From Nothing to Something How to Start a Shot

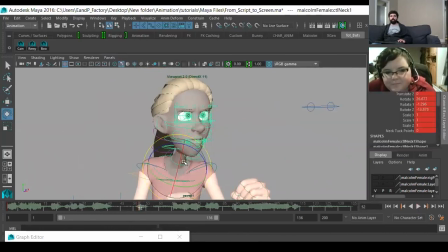(24:46)
And then typically bringing your head forward like this is an aggressive thing,
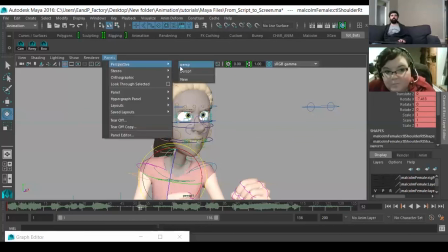(24:53)
unless you lower the shoulders.
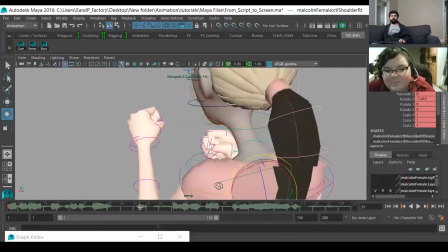(24:58)
So that's what we're going to do.
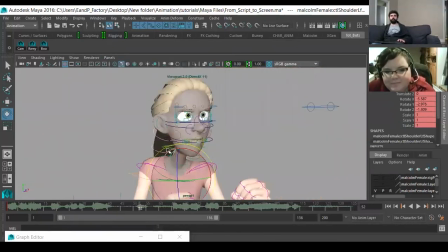(25:02)
And I'm going to do all this in camera because I just want to make sure that it's working, right? So it's funny, like when you set a pose and then you start to change the pose, you can almost see when you manipulate the controllers that release and tension.
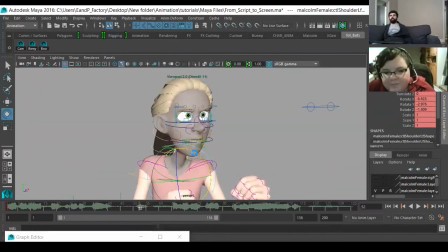(25:20)
You know what I mean? Sometimes a pose is so clear, it's so human, that when you go to animate the reverse, you see it as you start to move your controls.
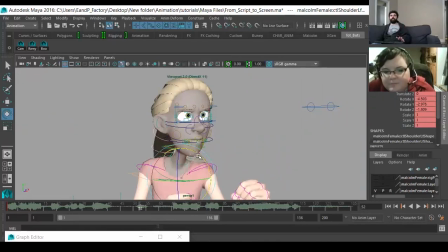(25:33)
If you've done it right, you know, and I'm not saying this pose is perfect or anything like that, but right here, you can kind of see a release in tension, right? Yeah. So if we just, and that was, this is now 3 controllers.
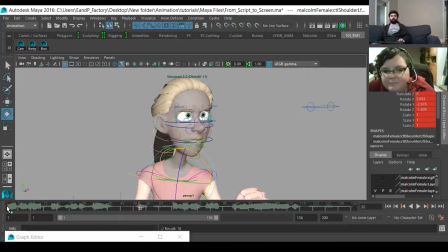(25:45)
So the shoulders and the neck, and if we go from this, the hips, yeah, this to this, right? There's a noticeable release in tension. So let's keep releasing that tension.
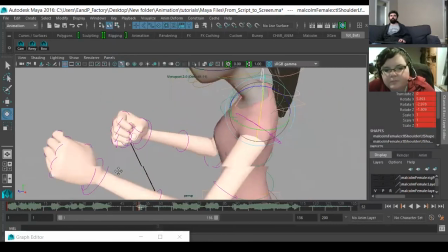(26:01)
That's what we're thinking about when we're trying to come up with poses.
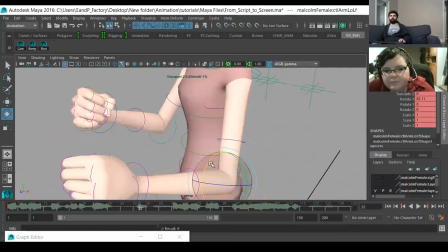(26:07)
It's like you're trying to convey an emotion, and then you have to think about what that emotion is and how, in general, a human would convey it.
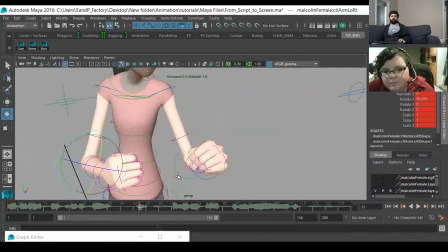(26:18)
So in this case, and I think maybe her hips have actually gone too far forward.
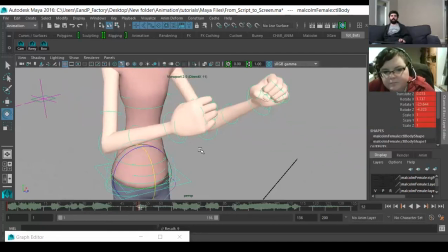(26:27)
So I'm just going to grab a key back here and fix that.
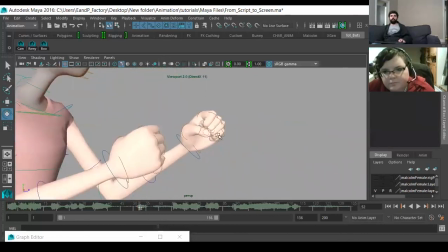(26:32)
And then I'm going to, all this stuff I'm about to do is for sake of speed, right?
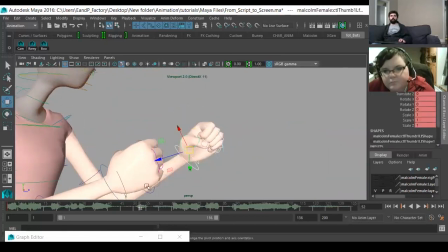(26:40)
So because we're also talking about,
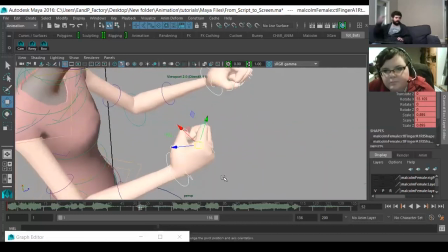(26:43)
you know, as much as we're talking about putting in the right poses and making a shot work from nothing to something, because we're talking about a TV budget and a TV schedule, then we also have to think about efficiency and speed.
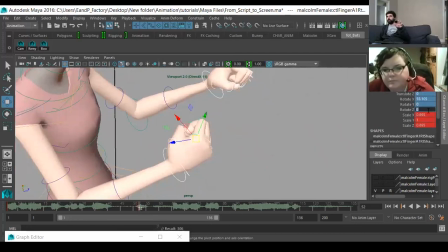(26:57)
So I'm going to select all the hands because I don't have any like hand cogs or anything like that. And I'm going to zero this out, right?
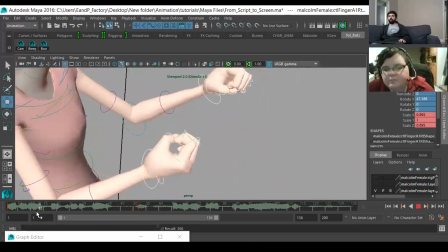(27:04)
And now I can pick a pose in here somewhere that is like a released tension type pose, right?
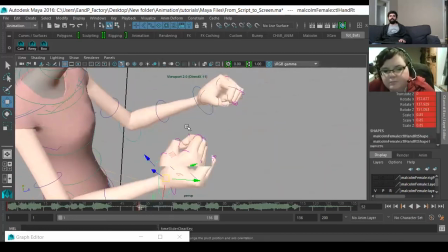(27:13)
And then I'm going to delete this because I didn't want to zero those out.
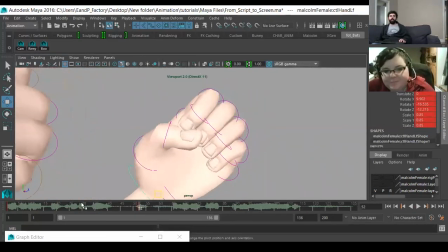(27:23)
And then now that I've got a bit of tension released, I'm going to go in and sculpt a little bit of the anatomy of it, because obviously the thumb can't go through the fingers.
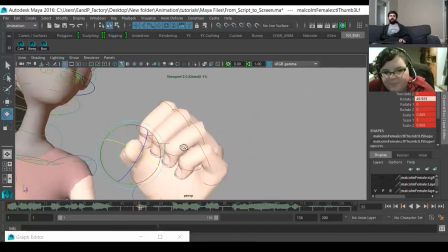(27:37)
Mine does that all the time. Yeah, it's not a big deal, whatever.
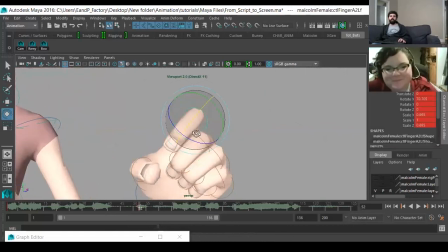(27:43)
And then I'm going to like kind of
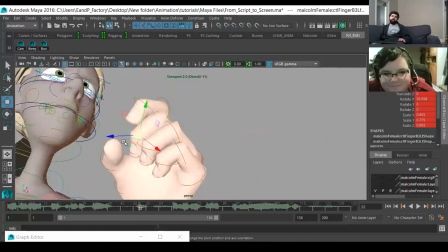(27:47)
just sculpt specific kind of offsets, right?
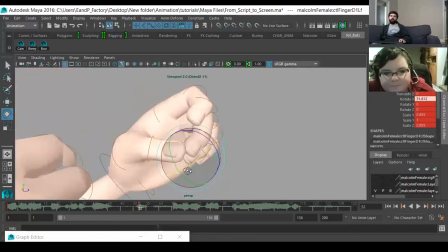(27:55)
No, that's not the right word, but I'm just trying to release the tension in an interesting, yeah,
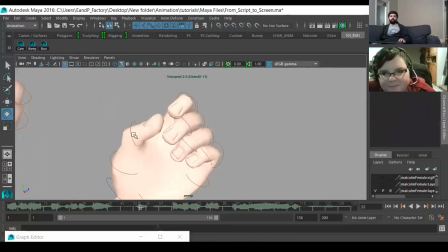(28:01)
in a visually appealing kind of way. Looking at my own thumb, how would I go from this to this, you know? So,
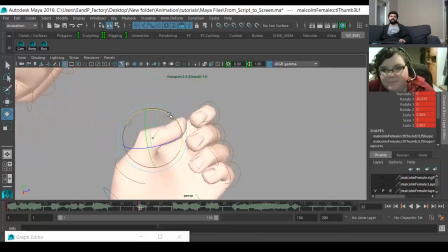(28:14)
you know, and it's funny. There's a fragility in this that didn't exist here. It's kind of weird when you, not weird, but
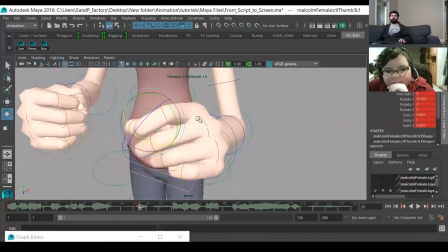(28:26)
it's funny when you start to think about these kinds of things, when you really analyze
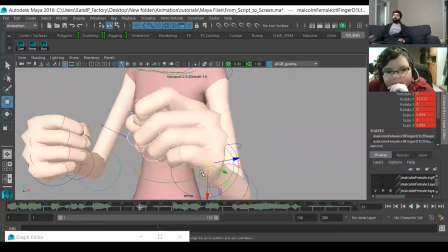(28:34)
how to release tension. If you look at the hand, for example, the way a finger rotates, you know, is that this part kind of comes forward first. It's a tendon that's pulling, and then at the very end, the last control or the last part of the digit comes forward, right?
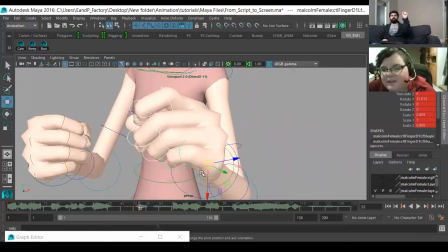(28:53)
So then you release the tension.
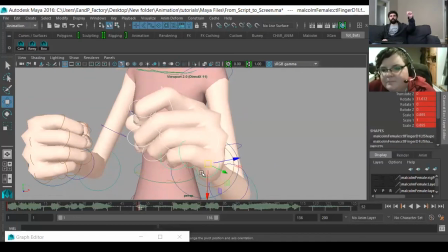(28:56)
Thing that moved forward last when you increase the tension is the first thing to release, right? See this, you know, when you increase tension, it's coming from here, right? Tops of the fingers all the way into making a fist.
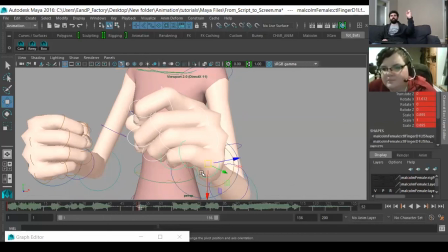(29:13)
Then when you release it, it's the opposite, right? Yeah. And then, you know, how do you make a, say this is a neutral hand, how do you make a hand interesting? It's all about kind of offsetting and figuring out what you want to do with the fingertips, right?
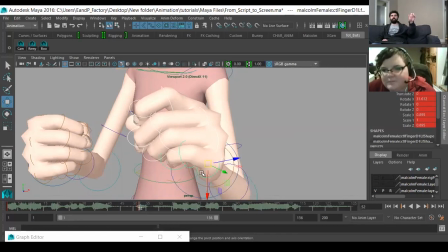(29:29)
So this is a thumbs up, but something like this is like a little bit more of a fragile pose, like really, you know, retching the top of your thumb back kind of thing.
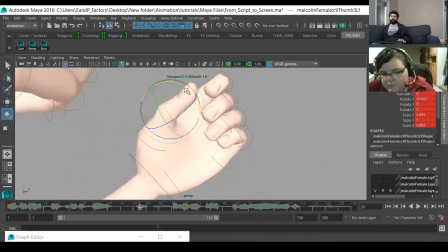(29:41)
So we could do the same thing here. Like this is a little bit more fragile or relaxed than this is, right?
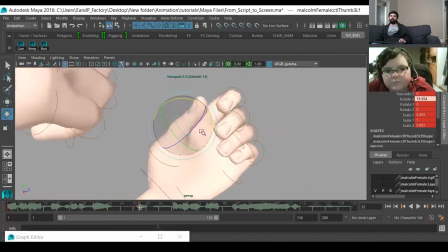(29:50)
So go there, I guess.
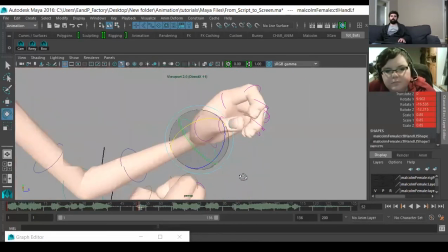(29:55)
And then we'll do like a similar idea
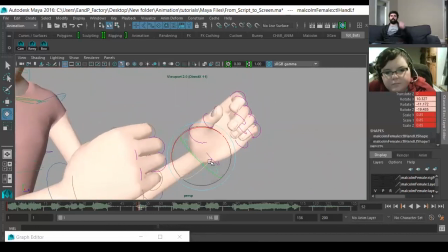(30:00)
with the hand. You're just kind of like, you're thinking about how the tendons are working. And when your arm is tensed, you know, the top of your forearm is tense. And when you relax, your wrist goes limp because there's weight here.
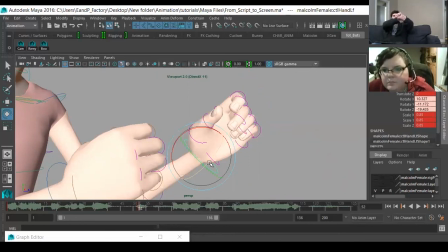(30:17)
There's weight on the fingers, right? And the metacarpals and the tendons in your wrist, you know, they just let go. You flop it over, whatever, right? So Yeah. we get to kind of pick how relaxed is she.
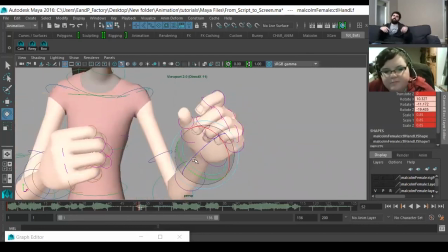(30:31)
Is she like this relaxed? Or is she just kind of like, you know, there's still tension on the backs of the hands, but the fingers relax themselves, right?
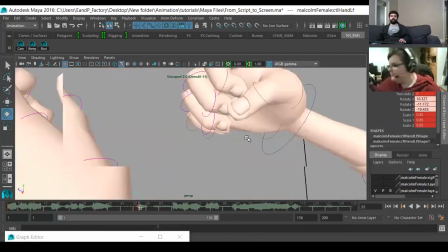(30:40)
So we'll just keep going with that idea.
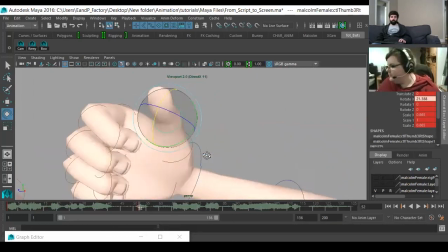(30:47)
We'll sculpt out this kind of stuff.
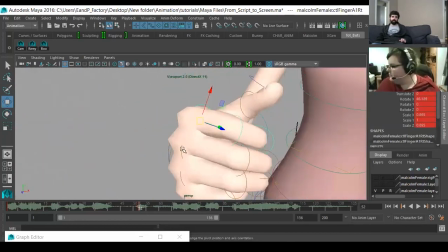(30:52)
And I mean, it's a hell of a lot easier to do when you're not worrying about the fingers.
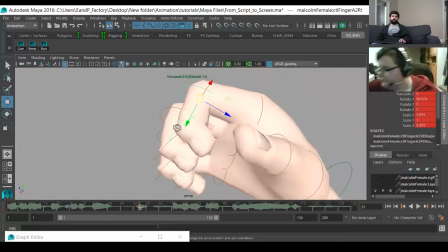(30:59)
When you can just, like, you know, use a cog or something, and it's like, oh, just go from 0 to 10.
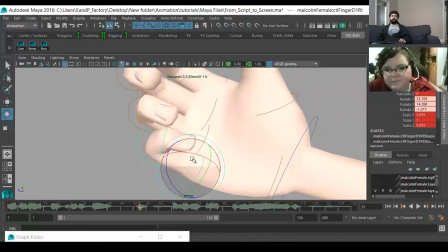(31:06)
It's a lot easier, but you know, that's not where we are.
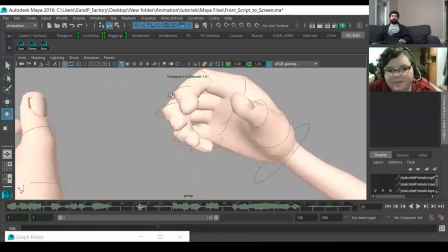(31:15)
That's not where we're at right now.
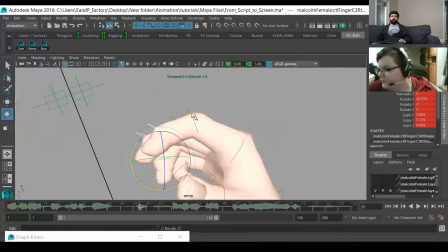(31:19)
And on like a feature, like, yeah, you're gonna spend a ton of time on fingers and stuff like that.
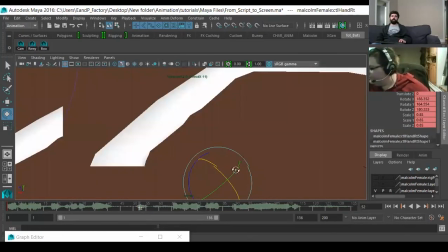(31:26)
Those efficiencies don't typically exist on
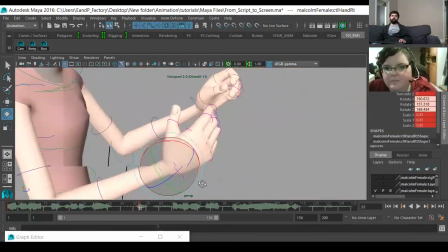(31:30)
feature rigs because they don't really want you to just say, I'm not gonna put in that extra love, right?
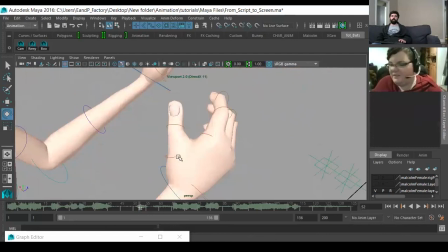(31:37)
Yeah. Yeah, they want you focusing.
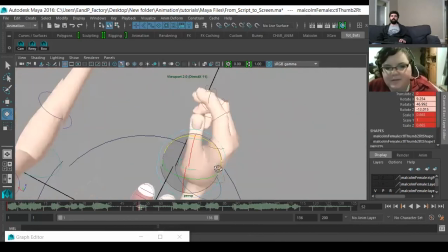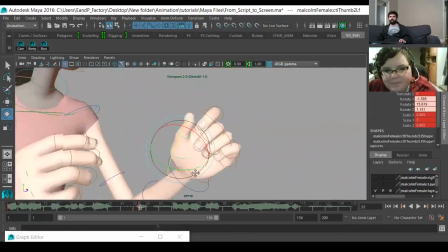(31:49)
On those details, he said while trailing off.
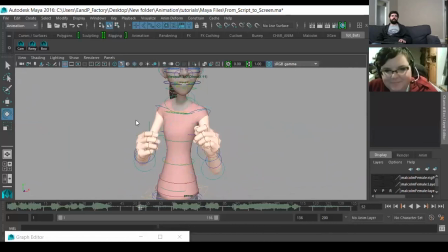(31:56)
So let's look at this. Let's analyze this. You can toggle between the keys
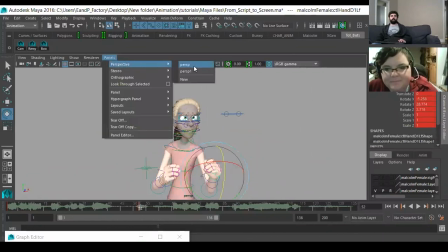(32:08)
and see if you're releasing the tension in like a believable way or an appropriate way.
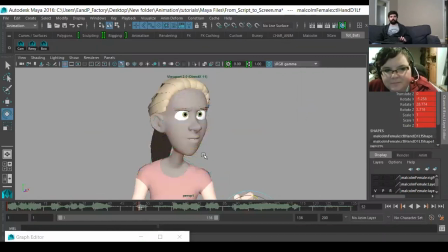(32:16)
Let's take the controllers off here. Yeah, so I think that works, but let's get a little bit more attitude in here via the head. Boop.
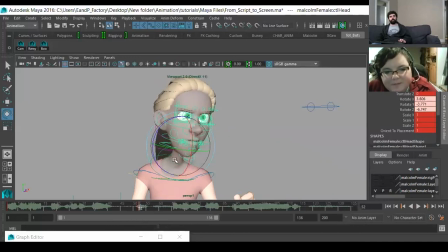Let's see what happens. So I don't like that. I don't like that at all.